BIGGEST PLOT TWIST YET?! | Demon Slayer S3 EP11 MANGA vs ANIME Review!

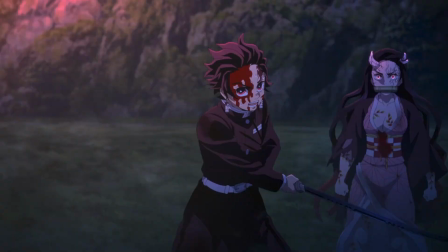(16:16)
And then when Tanjiro is about to go after Urami again, because he just understands that this is not the real body, that was just Urami, another clone, we get this whole sequence with the sun rising here,
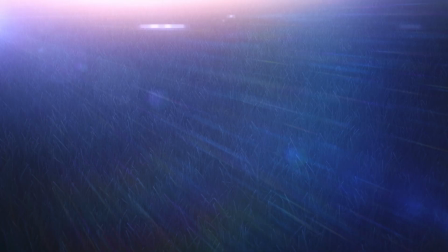(16:29)
which is so good, man.
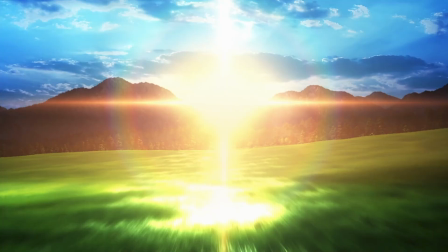(16:31)
The how they used here the kind of 3D CGI a little bit for the grass and just the sun rising,
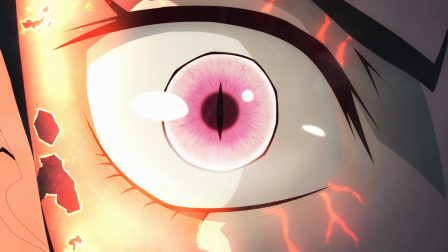(16:39)
it's such a beautiful shot, man. And then the music that comes in just when Nezuko gets hit by the sun, the way Nezuko burns,
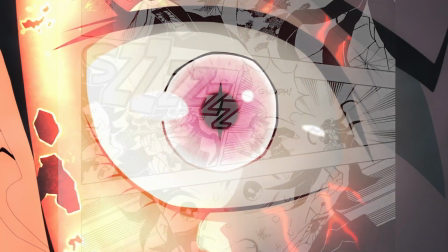(16:48)
how it looks with the just yellow lighting and just our flesh burning is amazing.
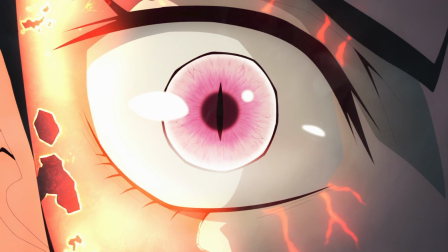(16:54)
And in this whole sequence with Nezuko getting burned by the sun, the way the animated our eyes are definitely the best we've seen.
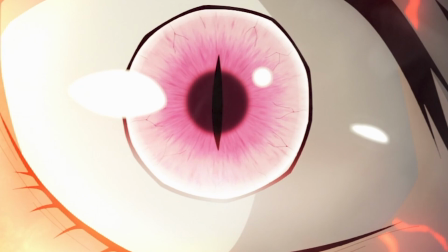(17:01)
I mean, our eyes looks just constantly amazing. This is one of my favorite looking shot from the episode, by the way. It's such a good shot.
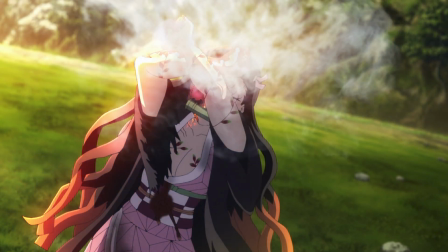(17:14)
Again, here with the animation, the character movement, and just the character acting with the smoke coming off, it's perfect, man.
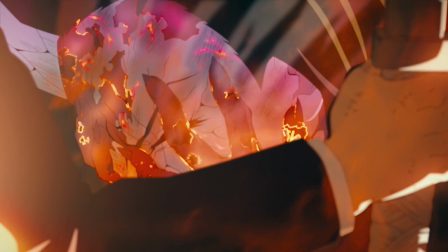(17:22)
It's perfect. And by the way, that was the last time that we see Nezuko in that adult form with her horn and stuff. This is the last time that we saw her. So, but here I think they really portrayed well how much Nezuko is in pain. The voice acting amazing with the instrumental and just her shaking. And again, this is one of my favorite thing of the episode,
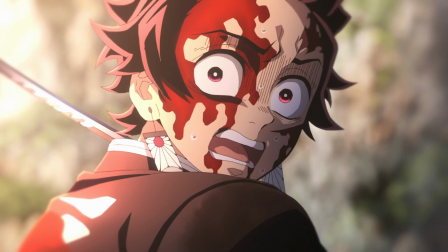(17:48)
is how Tanjiro has to make a choice here between Nezuko and saving the villagers, and he's basically just in panic. He's having basically a panic attack, and I think they portrayed it really well with him just breathing super fast and hard.
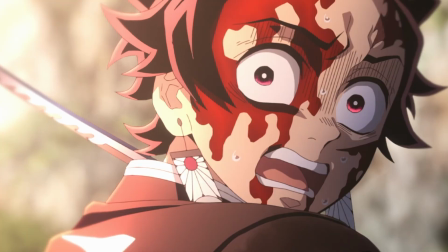(18:02)
It's like I said, the compositing here with the sun and the lighting is perfect. How many times I'm gonna say perfect this episode? I do not know.
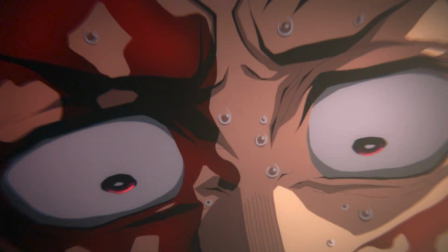(18:15)
Some really cool shot that they've been using here with Tanjiro really showing that he's torn apart. Like, I think they portrayed how Tanjiro really feels in that moment super well with his eyes and how they draw his eyes here.
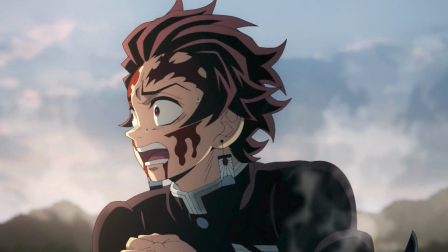(18:30)
Here we get some cool character acting just before Nezuko kicks him,
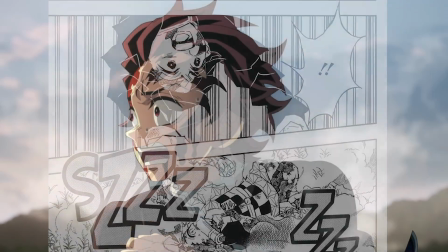(18:35)
and when she kicks him, this is kind of how I expected it, is how she kicks him and then no sound.
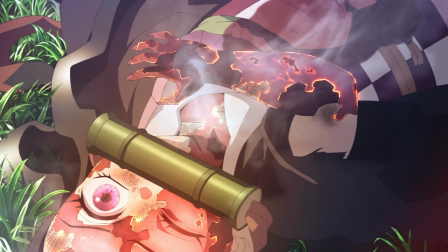(18:45)
A really cool sequence here that they added that's not in the manga is Nezuko basically in her baby farm, which makes it so much more sad, the way she's just like a baby and a little kid.
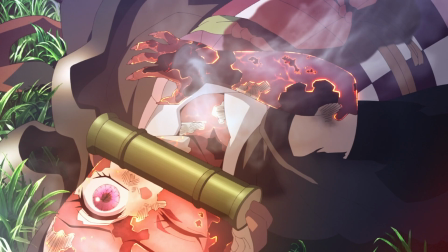(18:58)
It's so like it's tough to watch, and the way they made her basically just clench her fist like this is so good.
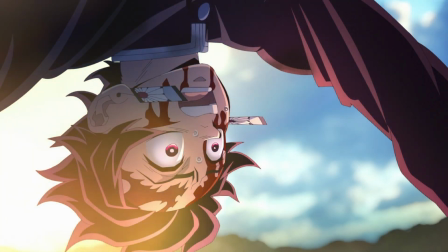(19:06)
Now, me and a few other people kind of predicted that they would do Nezuko no Uta, which basically, in if you remember in episode episode 19 of season 1 when we get this amazing song which is called Tanjiro no Uta.
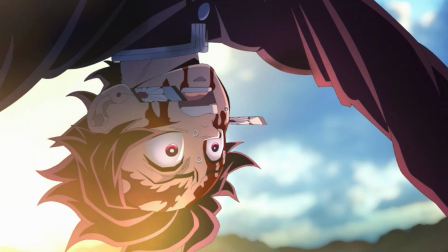(19:21)
We kinda expected that here it would be perfect for Nezuko having her own song just like Tanjiro did in episode 19, and they did.
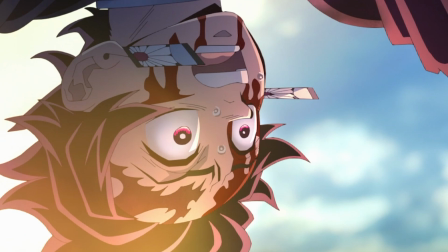(19:29)
They gave us the Nezuko no Uta song here with the vocals.
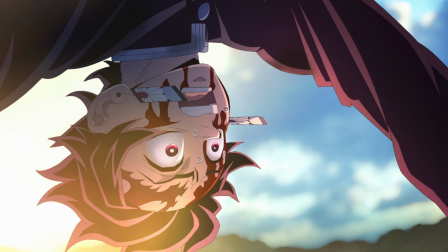(19:33)
We don't get really much vocals in Demon Slayer, so when we do get some, it's so much harder, and I think this is definitely my top 5 OSTs from Demon Slayer.
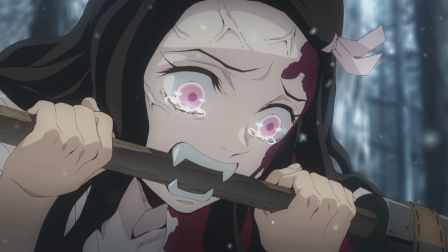(19:44)
And here in the anime, just to make it so much more sad, and we're kind of seeing it from the perspective of Tanjiro, we basically get the whole journey with Nezuko from the start of the anime to where we are right now, which makes it so much more sad, and anime only here really thinks Nezuko is dying.
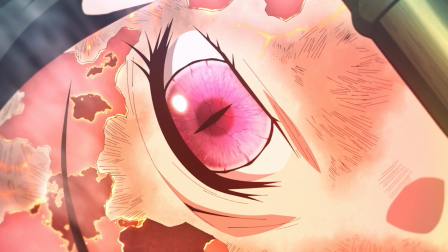(20:08)
Especially here when Nezuko closes her eyes and we switch to the amazing piano. I think this really hits so much harder because it really feels like, yeah, she's dying right here.